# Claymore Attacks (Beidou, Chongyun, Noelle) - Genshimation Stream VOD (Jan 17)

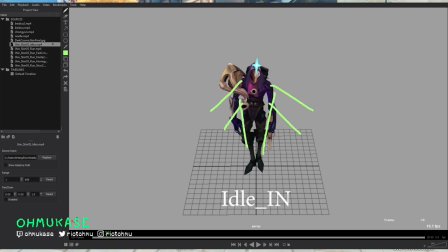[28:01]
out like this they come down like this and they come back out for a settle right boom and then you have your normal idol where he just like does this thing idol variant where he has the same loop but looks around has a couple head cocks you know jinn has always been this
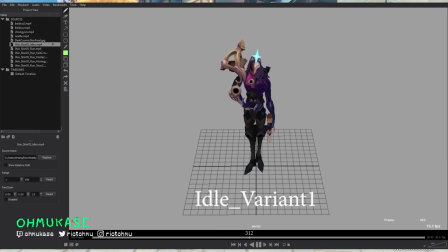[28:17]
kind of creepy guy with the mask so having a little bit of that his variant too which some people are familiar with but he looks at a star creates it throws it away etc etc but
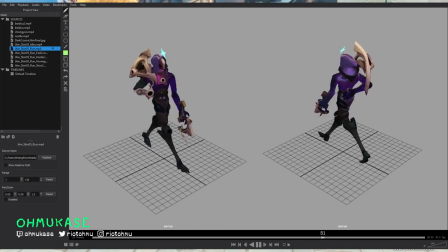[28:30]
this is a run we didn't go with this 100% because I think people have kind of found him walking with his arm in his back a little bit too weird but one thing for Jin I think that was really really common that we wanted to keep from his previous space skin these in this legendary is like strong strong lines strong
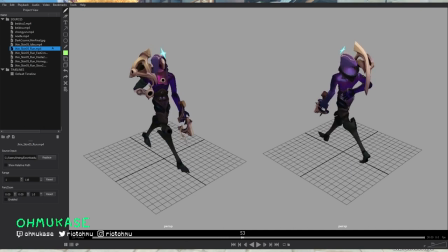[28:51]
lines for his arms and his legs and one thing to remember is that when you're animating this there's gonna be a big poncho on top so if you can consider a big v formation right here then figuring out how to get this leg and this leg and this arm to read as he's
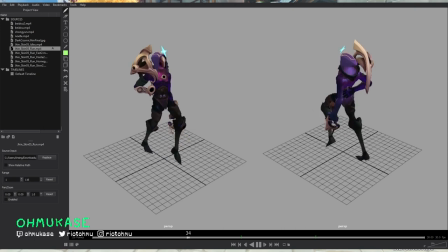[29:05]
walking is is a big big important thing to remember but you can see here for example there's a lot of stuff that i didn't address here which is like this arm there's no bend on the elbow there is no motion on this little thing here and that's because all that information isn't 100
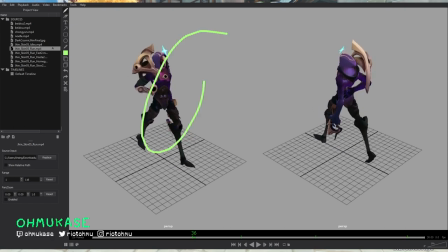[29:22]
necessary to communicate this specific type of walk right This one is sort of like sort of casually strolling but with like very big strides, something with a little bit of confidence, self-assuredness.
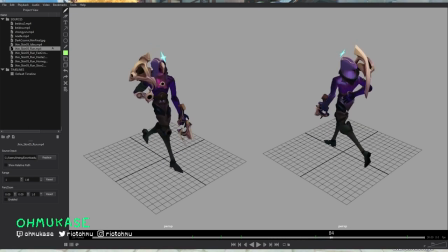[29:37]
And one thing that's a little bit interesting with this too is that once you put this in the game you get feedback from everyone saying whether or not it feels like Bastion. and it's interesting because animators try very hard to make characters feel different in the legendary skins or at least the animations
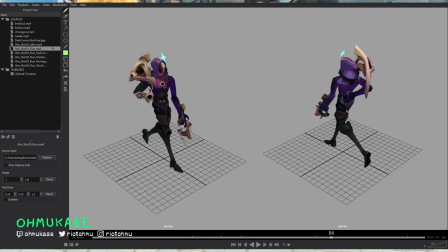[29:53]
feel different in the legendary skins but a lot of times it's tricky because if we make them too different then everyone's like it doesn't feel or read like that character right jinn is a little bit easier i think because he's very very unique and has pretty he's like one of the very skinny
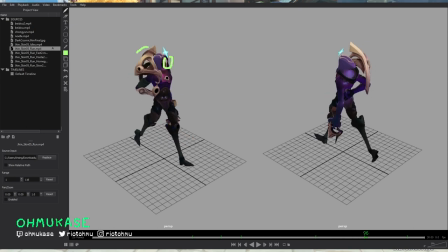[30:08]
characters in league and then has like you know he has like a mask face a big thing here big pauldron has very skinny legs and arms and then i guess anything on top is like maybe cloth um as long as it kind of hits those things i think you get the green light
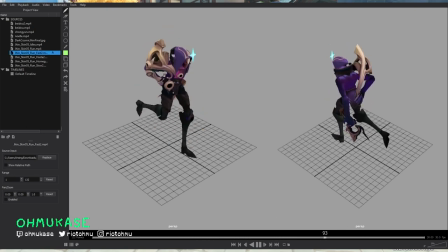[30:23]
and it's okay uh the run fast is basically the same this one again the arm is back here the final version obviously doesn't have the arm in the back but you can tell basically in this situation the only difference here is he's hunched over a little bit more facing forward because when you're running and you're moving faster you need your weight to be in front of you're basically more in front, right?
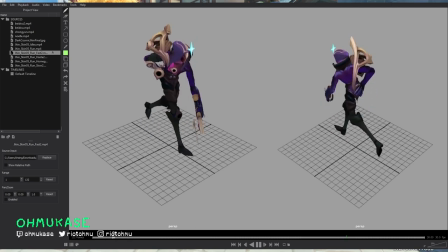[30:42]
Running is basically just continues falling with your legs catching you, right? But then also you can see here that when you're walking you can choose to do emotions a little bit more conserved.